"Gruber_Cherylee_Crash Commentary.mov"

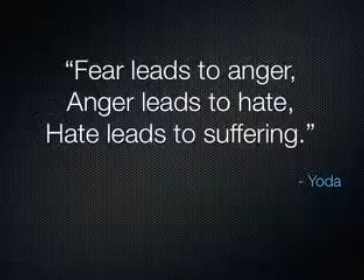14s
Fear and racism is the universal theme addressed in Paul Haggis' 2000 film, Crash.
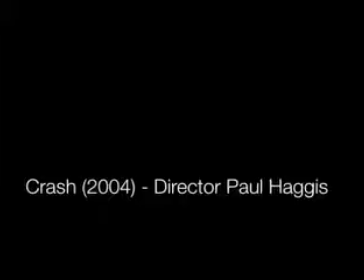24s
Even though this is the theme, the director opens the film with an invite to solutions.
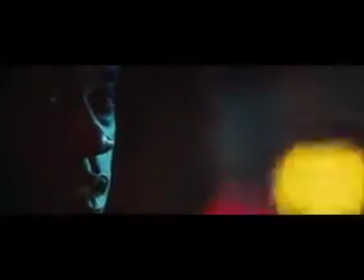32s I think we miss that touch so much that we crash into each other just so we can feel something.
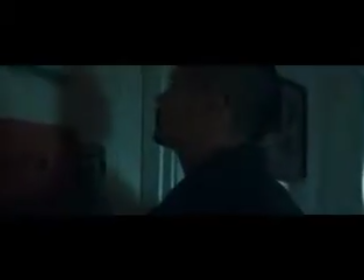39s
Throughout the film, he highlights the reasoning behind racism and opens the door to dialogue and healing within the audience.
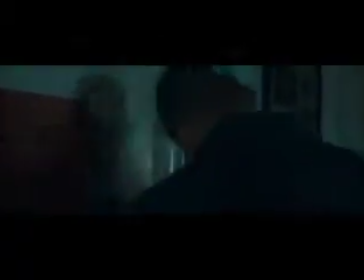48s
Haggis is a master director that uses numerous film techniques to relay his message of hope in a fearful world.
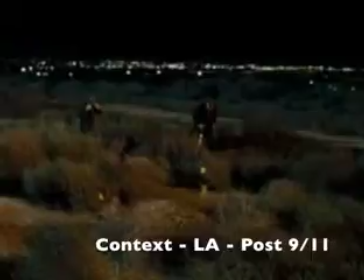56s
The context of the film is set post 9-11 in Los Angeles, California.
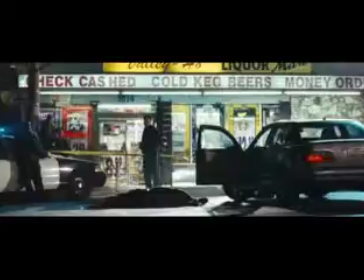61s
The director includes numerous Los Angeles landmark shots to emphasize the city.
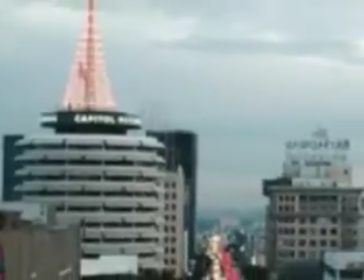67s
He also uses dialogue in almost every scene, mentioning the differing neighborhoods in the larger Los Angeles metropolis.
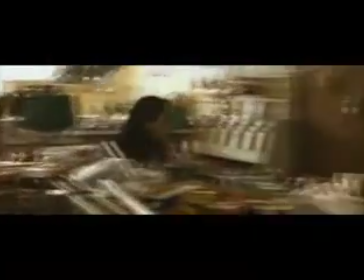79s
Dialogue is also used to place the story post 9-11, when racism in Los Angeles had reached a peak.
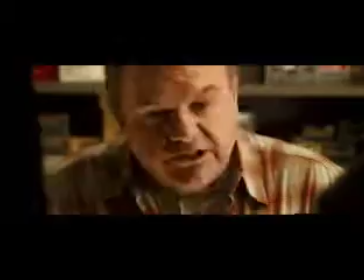85s Yo, Sama, plan the jihad on your own time. What do you want?
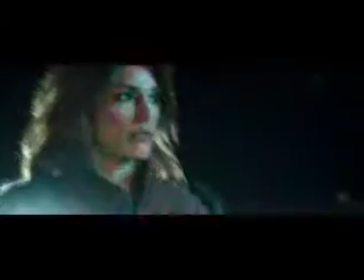91s
Crash dissects racism through multiple subplots with various race-related conflicts.
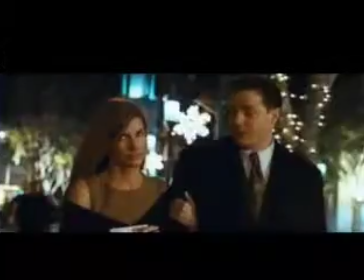97s
The director covers most California racial groups with his depictions of white people scared of black people with guns,
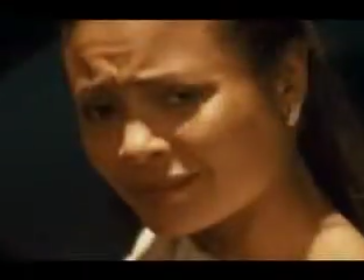106s
black people scared of white people with guns, Persians and Latinos scared of each other with guns,
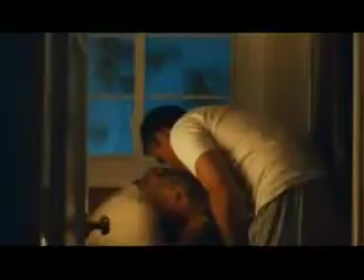115s
and pretty much all cultures scared of the power of an authority over their day-to-day life.
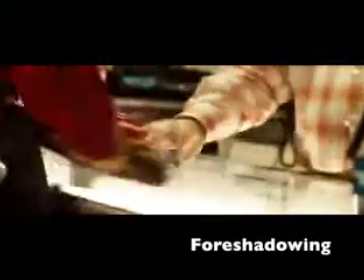123s
Foreshadowing is commonly used to move the storyline.
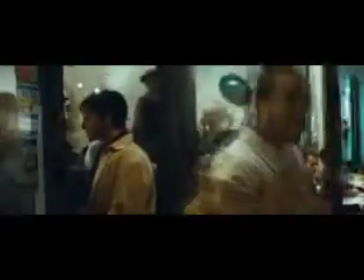126s
Each camera angle reveals more about how these fearful subgroups are related to each other as a whole.
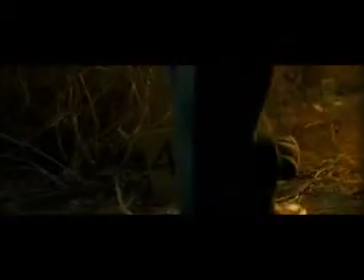134s
Haggis seems to be a big fan of the close-up to reveal important props.
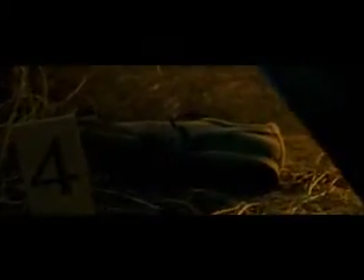139s
He chooses the young man's shoe,
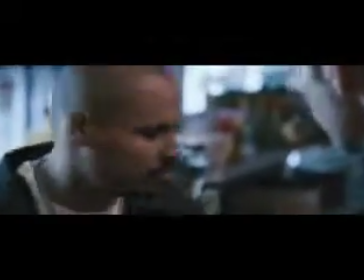143s
the dangling Chinaman's keys, and the discarded invoice to emphasize these as important plot points.
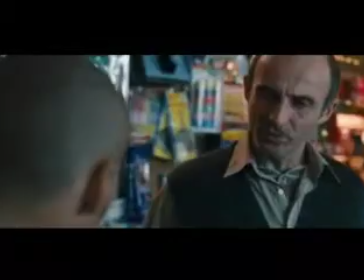153s
Conflict is evident throughout the film. The director uses the over-the-shoulder camera shot to emphasize the different characters'
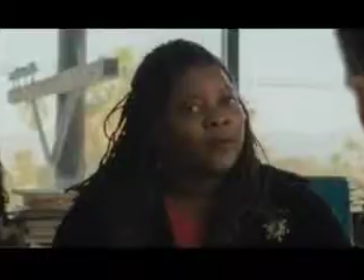161s
perception of the situation as seen in these still frames.
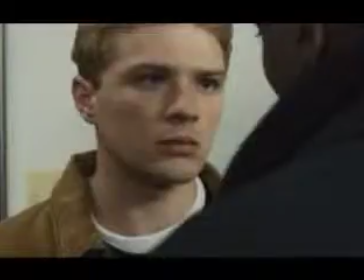165s
It is especially effective when trying to convey not only obvious physical
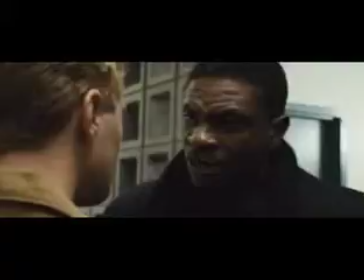170s
conflict but the highly emotional internal conflict used in the film,
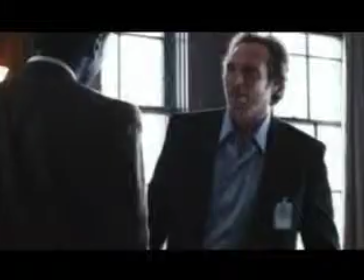175s
as seen in this confrontation between Ryan Phillippe and Terrence Howard's characters.
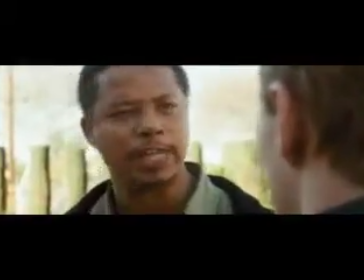181s You want something from me? Because I'm right here. I'm trying to help you.
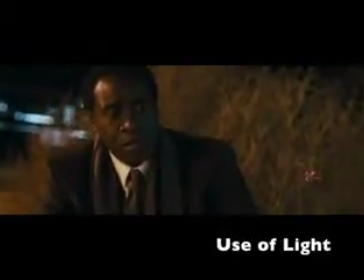186s I didn't ask for your help, did I?
Lastly, I'd like to talk just a bit about the utilization of light in the film as an element of visual storytelling.
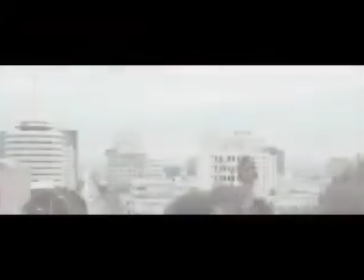196s
As I mentioned, the film is not only an analysis of racism, it also offers alternatives.
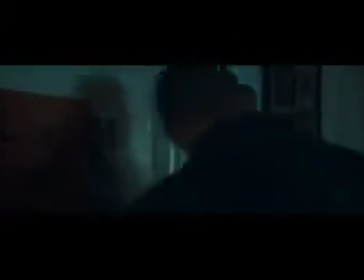202s
The use of light throughout enhances the change in the characters and transitions in the action.
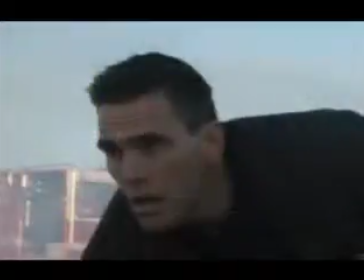210s
In this scene, Officer Ryan, played by Matt Damon, begins in the shadows of fear and racism. However, as the scene concludes, you can witness the clear transition of the character through the use of light.
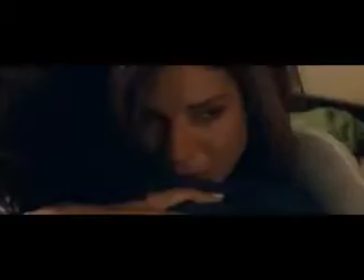223s
Watch the light as it washes over his face. The metaphor of change through light extends throughout the ending of the film.
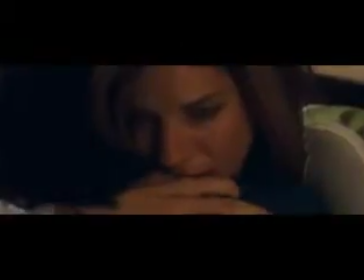233s
When Jean finally realizes her true friend, her past dissolves into the flames.
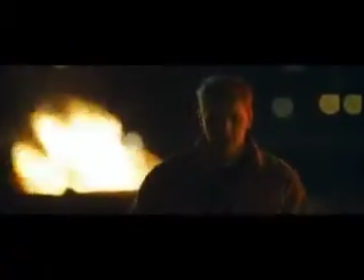239s
The flames also burn away the innocence and ideals of Officer Hanson.
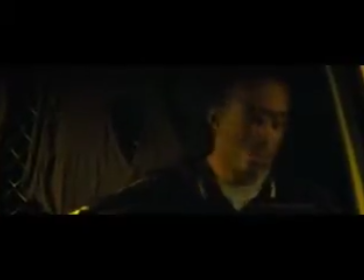245s
In the dimly lit light of a stolen van, we see some change in Anthony.
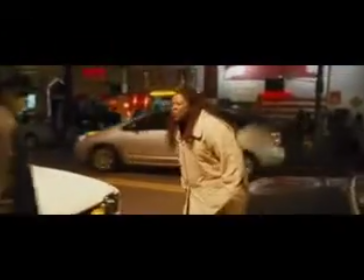251s
And then Haggis comes full circle, shining a new light on the racist comments of Shaniqua.